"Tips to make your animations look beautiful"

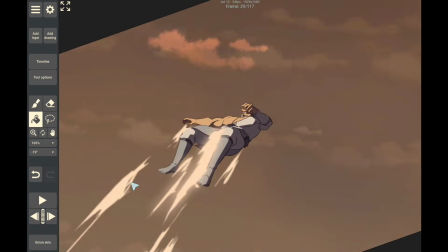4:06 Now, if you're not sure what you are doing at this point, you can duplicate the layer and experiment on a different layer.
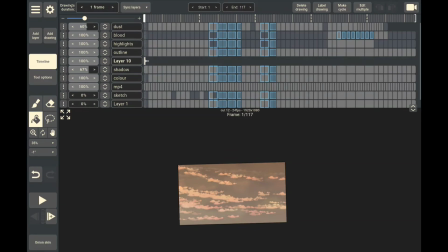4:14 The next thing you want to do to improve your animation visually is to take advantage of blending modes.
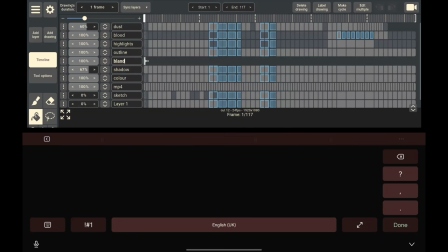4:21 In order to pull this off effectively, create a different layer, label it your blend,
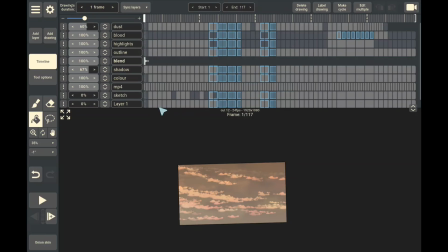4:27 and you want to look at defining or the dominant light in your environment.
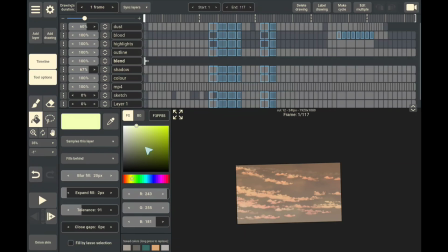4:33 And for this, you want to select a complementary color, a color that seems so similar that can improve the look of your animation.
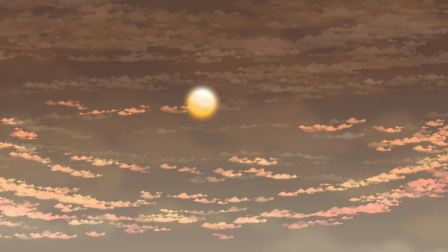4:43 Look at the background I'm using for this scene. There's clearly a light source from the sun, and it seems like as if it's in a sunset-like appearance.
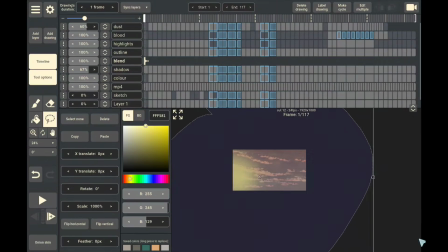4:53 So for this, I'll be selecting a yellow color and I'll be using my bucket fill tool with the feather effect pulled to the maximum to draw a circle, which I then expand around the screen.
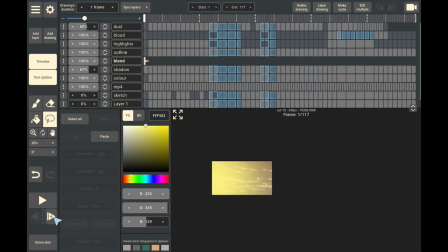5:09 Now, because in this scene, the characters of interest are moving away from the sun,
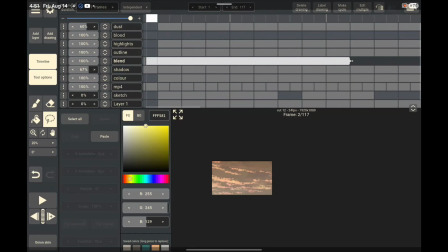5:14 I want that blended light to also slowly fade away from them.
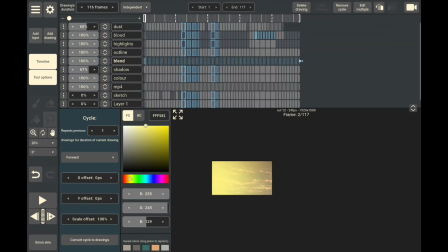5:19 And in order to achieve this easily, you can actually move it manually across your frames, but you could also just enable cycles and set your parameters in such a way that it fades towards the end of your cycle.
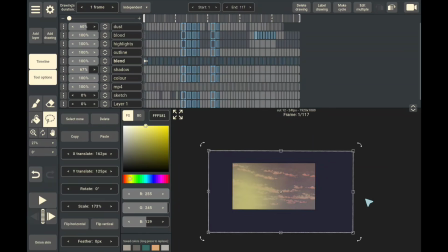5:34 Now, once you're satisfied with the positions of the color you intend to blend your characters with,
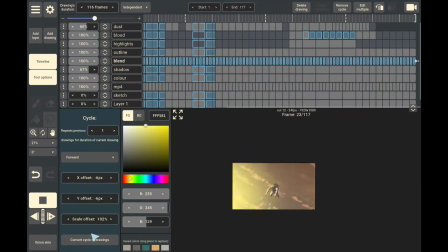5:39 you can then go to the next option and apply blending modes.
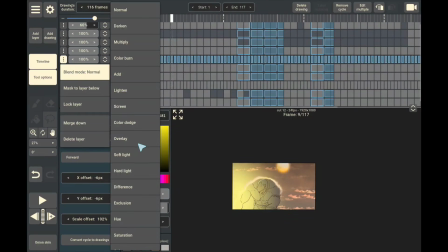5:44 For this cut, I used the overlay blending mode and I was satisfied with the outcome.
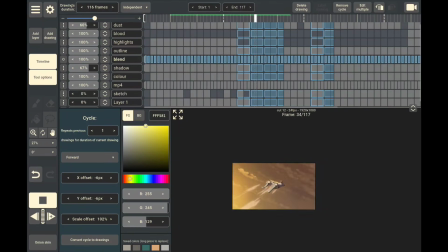5:49 Now, some of you might decide that maybe yellow is not a good option because the sky is more orange. You could also experiment with that. There is really no rigid rule to this from my experience, and it's actually what works best for you.
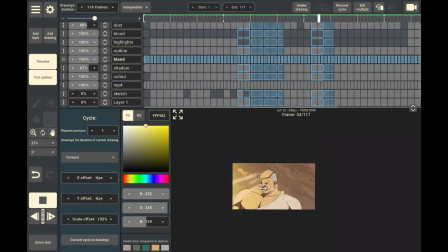6:03 But the general guiding principle is that you choose a color that actually complements your environment. Also, don't forget to clip your blending mode to your color layer.
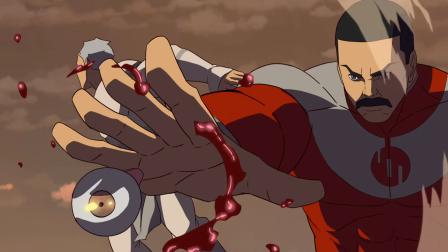6:14 Another thing I do to improve the look of my animation, which, let's be honest, is a matter of preference, is make my shadows look softer.
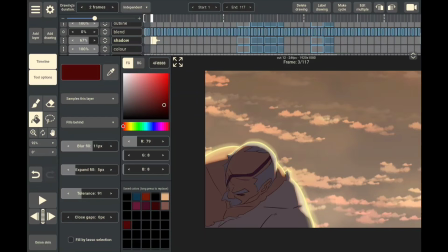6:22 And the principle is basically the same behind making your dust effect look softer.
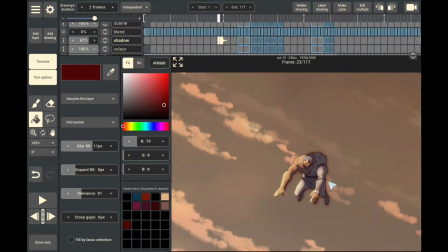6:28 You look for the bucket tool, you increase the parameters for your blur fill,
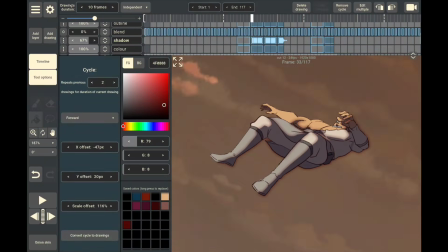6:36 and you sample the layer you want the blur fill to be applicable to.
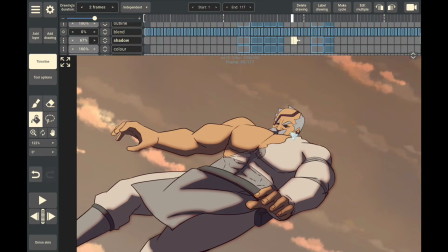6:43 Now, when you want to make the edges of your shadow softer,
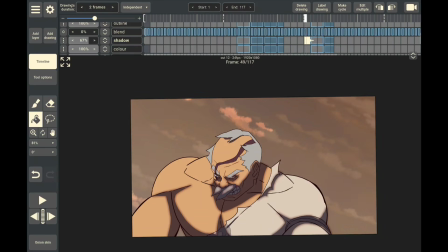6:46 you might decide to use the same color you used for your shadows for the softer edges of the shadows.
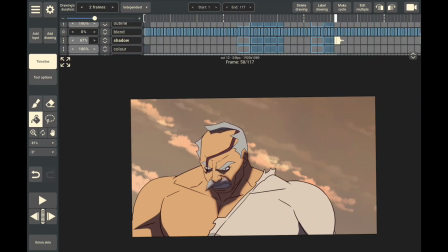6:54 That's a good approach, but I personally prefer to use a different color,
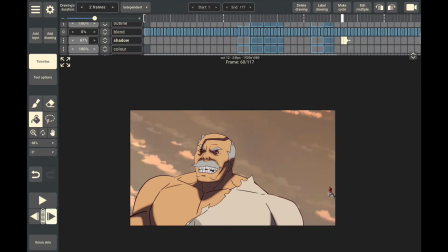6:59 a color that can actually complement the colors of the characters and not the color of the shadow.
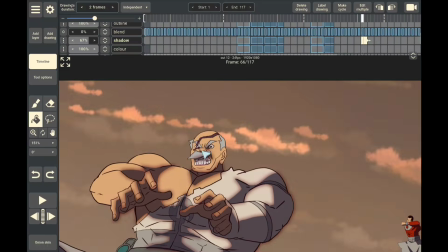7:06 Like, for instance, Conquest has an orange looking skin or white outfit,
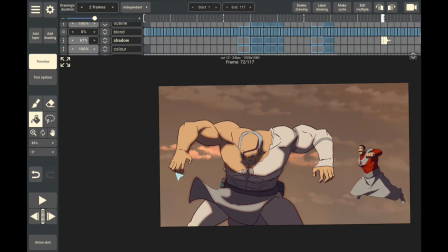7:13 so I want to choose a color that can blend well with the colors of Conquest, like the flat colors.
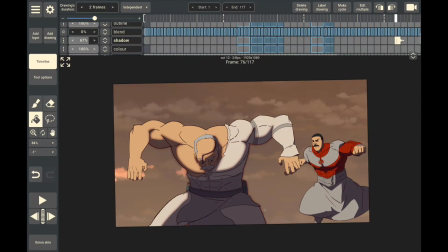7:20 And for this scene, I chose something that is like on the darker end of red,
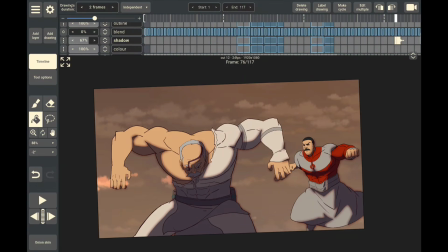7:26 even though the shadow color is on the dark range of purple.
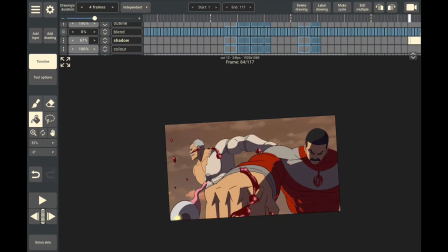7:31 Now, for this process, you have to go frame by frame and fill your shadow layers one by one.
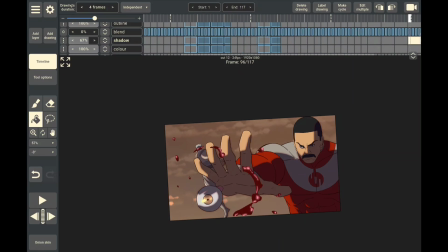7:37 So if you are not sure whether you like it sharp or you like your edges rough,
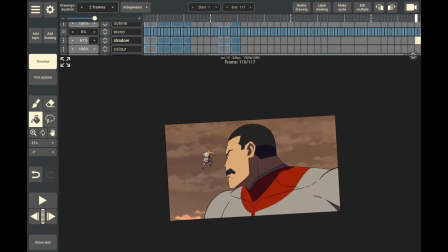7:42 just duplicate your shadow layer and experiment on the layer of interest.
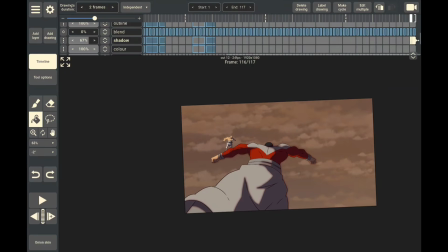7:47 There are animation programs and apps that can make this faster and automate it, but sadly, Rough Animator doesn't have that option.
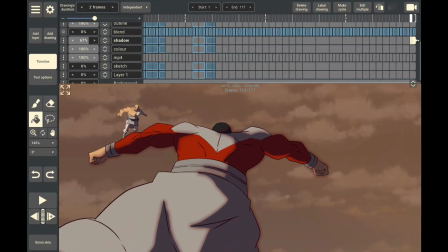7:54 So once you're done softening the edges of your shadows, be sure to mask the layer to your color layer. Usually when you want to do all these things, you have to plan out your animation project.